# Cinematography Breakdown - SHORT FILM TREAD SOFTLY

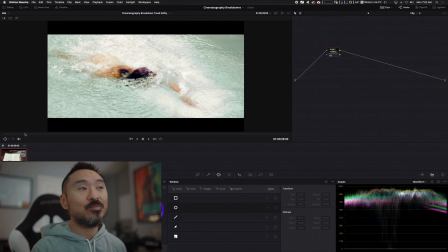4:12 So because of the world that we're in, we can choose to create certain parts that are like dreamlike, certain parts that aren't dreamlike, that are more real, right? This part, because overcast, I was like, well, you know, this is my card to kind of make it like dreamlike.
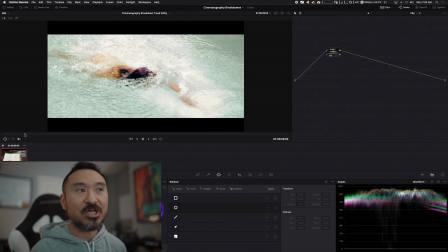4:28 So we used Trap Code Shine by Red Giant to create these little like kind of shiny, glimmery effects, spherical aberration as you would see it through a lens, to kind of create the what's the word,
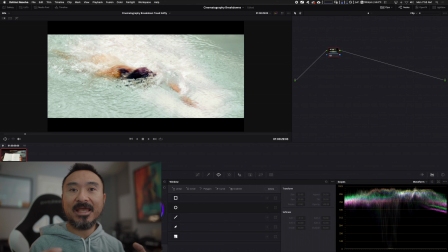4:45 to kind of you know, combine and link the exposure as best I could, right?
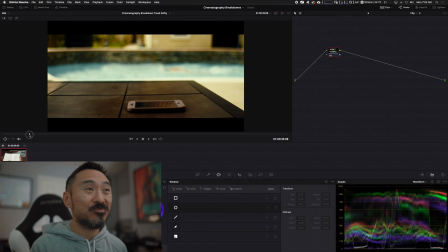4:52 So this is pretty much all this really is, right? We have our cell phone here. The way I did the cell phone was you just create a little layer mask here in Davinci Resolve. I can kind of show you really quick. So if we go here, We go here, right?
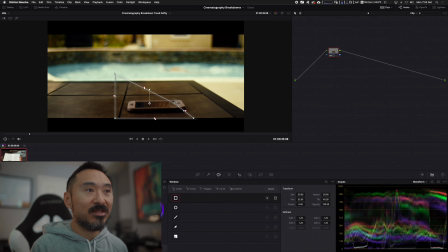5:09 You can easily just create like a little mask here. And again, this will work in Final Cut Pro 10 or Adobe Premiere Pro, right? It doesn't matter what you got. And then, right, you can just adjust the exposure of this guy.
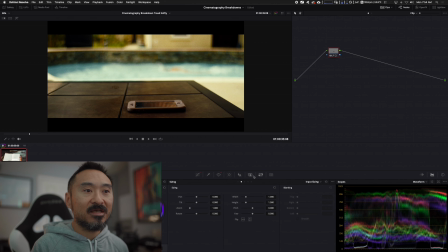5:26 And then you can, where is it? And then you can keyframe it, right? That's basically what I did there. So I'll go ahead and reset the node.
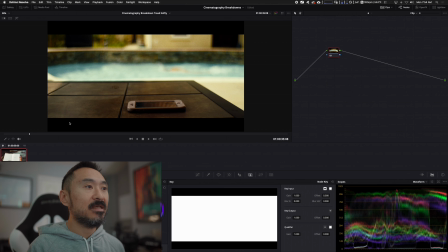5:37 Okay, cool. And then everything pretty much is like the same.
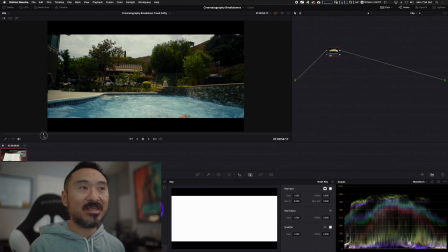5:42 You know, again, trying to be as backlit as possible is the name of the game, because when you backlight a subject,
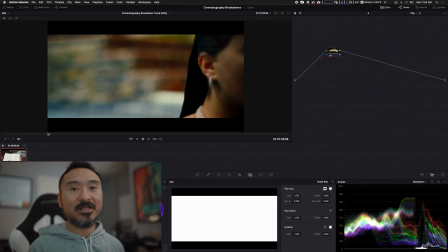5:48 a scene, that's when you can create as much depth as possible, right?
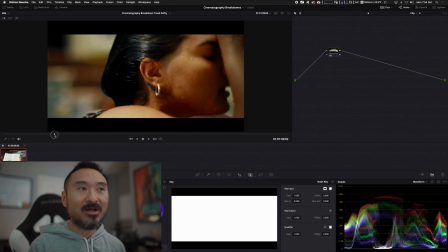5:53 Not to say you can't do it if you aren't backlighting, but things look a lot better when you backlight, because then you're not front lighting everything, you're not smooshing light at someone.
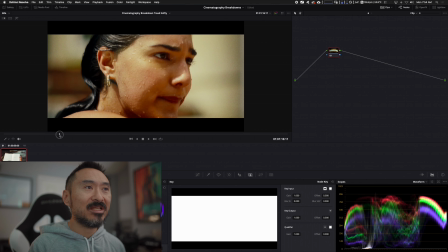6:00 All right. And I think that's pretty much it, right? Here we're on the 50 millimeter. Here we're on the 50 millimeter on the FS7, so it makes it more like a 75 millimeter on full frame. And the reason why is because we have a house in the background, we have red tiling in the background.
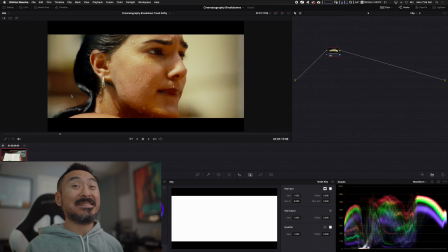6:17 There really isn't a lot to see in the background, so that's why I chose to shoot extreme shallow depth of field to mask and hide away the things that we don't want to see, because there really isn't anything in the back that's going to help bring her out, right?
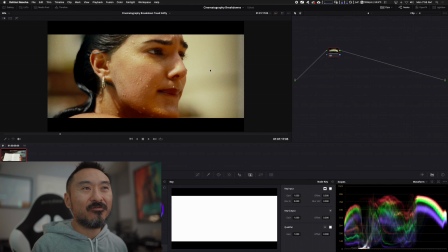6:35 And you know, the one thing though is it does look a little flat in the background because everything is so, you know, blurry. You're in that like altered carbon world. But I chose to not want to see the background because, again, for me, it doesn't look aesthetically pleasing.
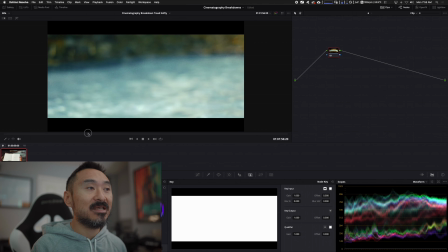6:51 Okay, let's move on to the bathroom scene. That's probably the next best thing. Here is where, actually, before we move on, here is where we didn't backlight.
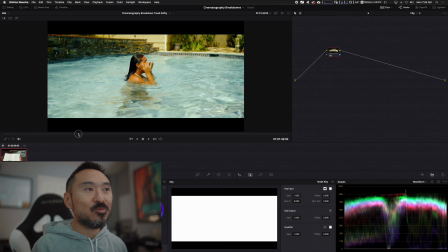6:58 This is where we went kind of front light. And the reason why is because I needed a shot of her getting out of the pool. And, you know, we've been shooting backlight for so much of it that in order for me to have her backlit, you would see, where is it?
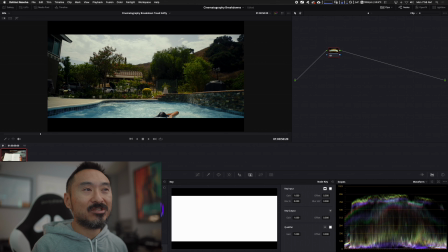7:15 You would see all these trees and the railing. I didn't want to see that.
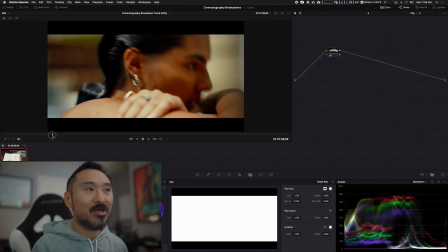7:20 So that was me putting on my director's hat and saying, well, you know, maybe we just
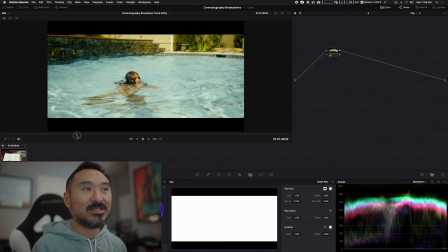7:25 not do the most visually pleasing shot, and we just frontline it to kind of help move on the story.
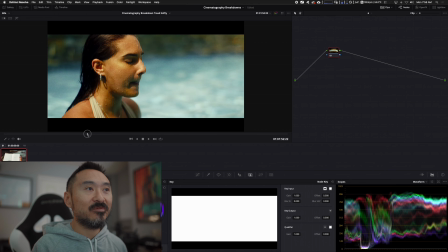7:33 Okay. All right, so move on to the bathroom scene.
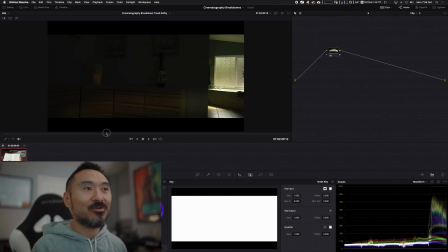7:36 Now here is where you're looking at a scene, you're like, something's missing, right? So my first inclination was, well, let's see if I can get a practical in the background, right?
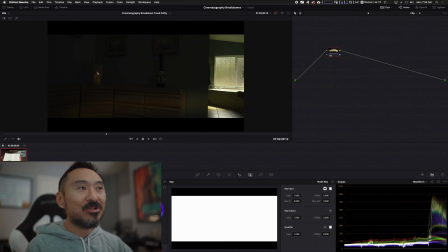7:48 So we put a nanlight tube, the little 6C nanlight tubes. I put it in there just to help break up the background, because the background is really dark, right? If you compare the background, or if you compare the foreground to the background, there's just something missing here, you know?
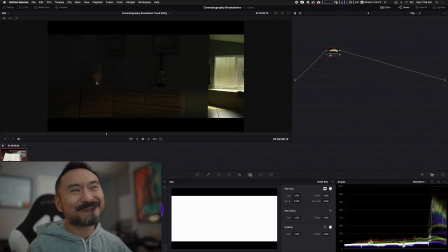8:03 And I was like, okay, well, we'll put the practical in there, and it's still something missing, and I couldn't figure it out. And we were losing our backlit sun as we were kind of going from late afternoon into sunset. So I said, screw it, let's just go ahead and shoot it. And then in post, I was like, oh, you know what?
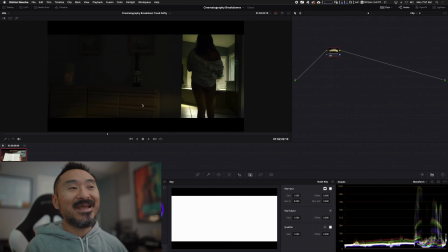8:20 I'm missing like a little sun slash, right? Which is this guy here. And so what I did was you just create a mask, right?
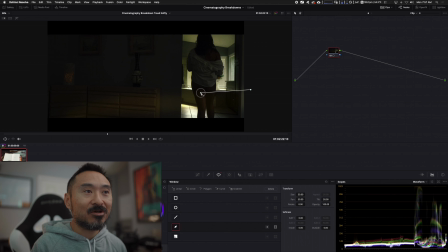8:28 Take the little pen tool and you just start, you know, drawing a little mask, right? And so that's pretty much what I did for this. Let me just reset this guy. That's pretty much what I did to again help kind of create layers, right?
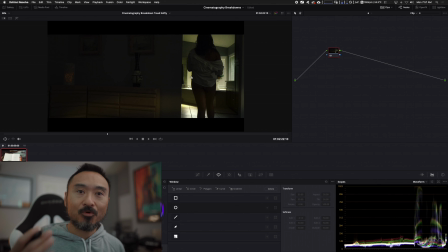8:45 Going from light to dark to light, because it's more interesting, it's more engaging when you're looking at something that isn't flat. And then I'm pretty sure what I did was I just warmed up the mask, you know, kind of make it a little bit warmer, mimicking sunlight.
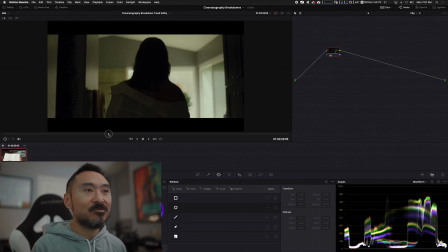9:01 Okay, so we'll go in, right? We pan across, revealing her, and then the bathroom scene is the hardest part.
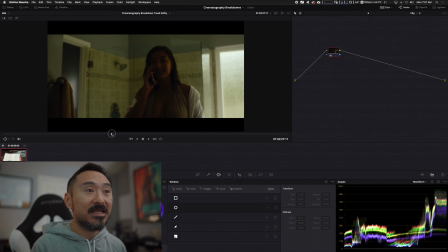9:07 This is where you really have to be at the right place at the right time, right? You need the sun backlighting, right?
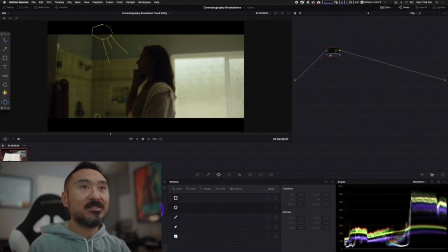9:16 How do I clear this thing? Technical difficulties. I know there's like a clear screen, right? Clear screen. Here we go. Okay, so you need the sun backlighting everything, and the sun also needs to be at the right place, right?
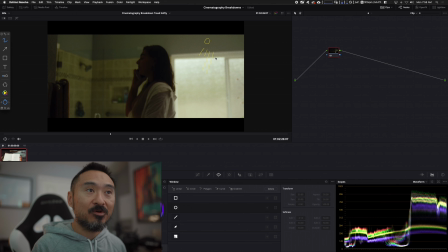9:35 Because if the sun is any lower than where the window is, or even if it's just right above where the window is, that's when you have too much exposure coming in, and then you would need to ND, right? But if you ND, that means you need to bring in light somewhere else, right? And if you look at
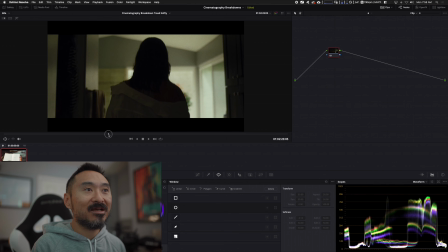9:54 the bathroom itself, there really aren't a lot of options unless you have something way overhead shooting down, which is always a good option, but unfortunately I didn't have the lighting fixtures to achieve that, or the grip to achieve that. So we said, okay, well, what can we do?
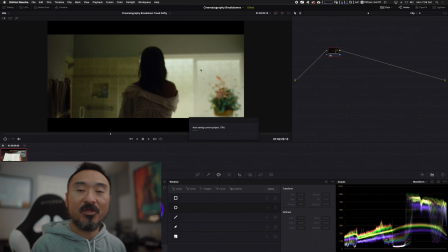10:12 As we come in here, at least we have one thing going for us, which is we have windows.
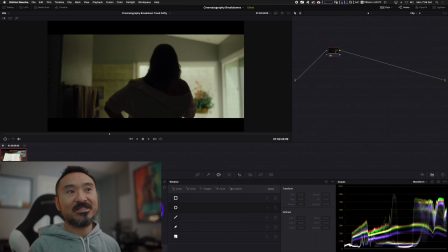10:17 We have 4 windows here, right? So you can think of that as sort of like our frame, right, for the light to come in. We have our sun up in the horizon, backlighting the entire room, and also backlighting this little slasher.
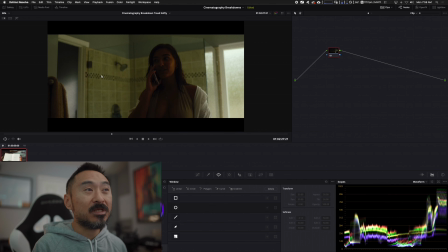10:33 There's a window in this little, that's where the toilet is. There's a window here, and the sun's creating a little, natural organic sun slash, right? What we also did was we put a Falconized 18 TD on the ground, just because we couldn't put it anywhere else. Otherwise, it would be in the shot.
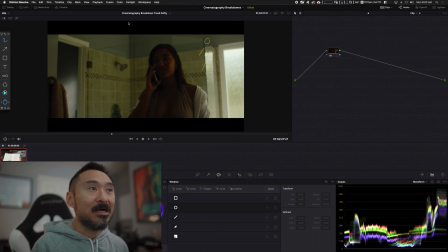10:49 Now, ideally, you would want your light or lights to be overhead in some sort of fashion, right? That's creating little, pools of light. It's like a nice little ambient glow, and it's not going to be filling in the person's face, right?
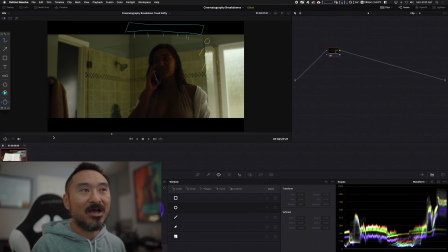11:06 What we did was we actually, since I didn't have that, we had the Falconized on the ground, and it's filling her in, but she still has a lot of contrast, right? Even if you look at the waveforms here, and it's pretty low, right? The only thing that's above like 70 IRE is just that window, right?
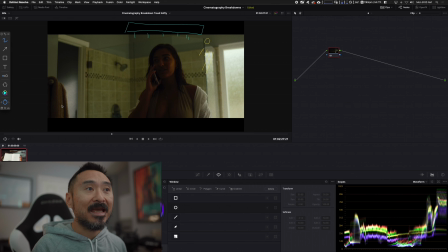11:21 So the Falconized, again, we had to dim down pretty low, and it's just filling her in a little bit, but ideally you would want an overhead instead, okay? So that is pretty much the bathroom scene, right? As we move it for coverage, she sits down.
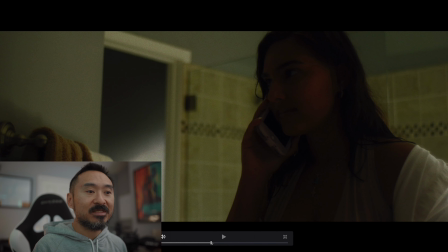11:35 Let me go full screen here. As she begins to continue on the conversation, right?
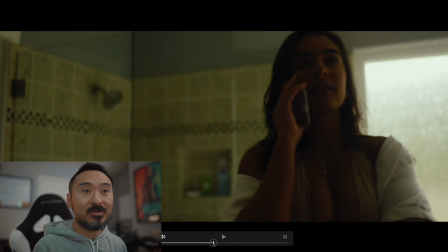11:42 She moves towards the window to sit down,
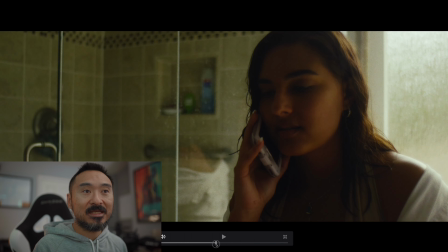11:45 which is a great spot because now you can really get more intentional with the lighting, right?
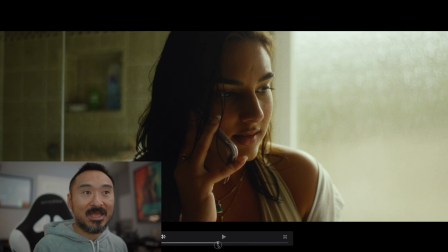11:51 Even though we don't change anything, but as you can see here, right, we have some nice eye light, right?
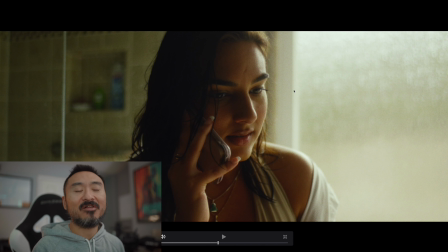11:57 We have a nice soft key, right? And I think a lot of this comes down from a combination of the lenses that we're using. This is the 25mm T1.5 of the SLR Magic Micro Prime. We have glimmer glass as well too.
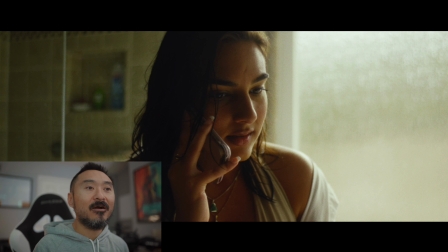12:11 So it's creating this nice soft ambient glow. And again, we're able to create a nice little wraparound, right? From light to dark, and just wraps around her face a little bit, right?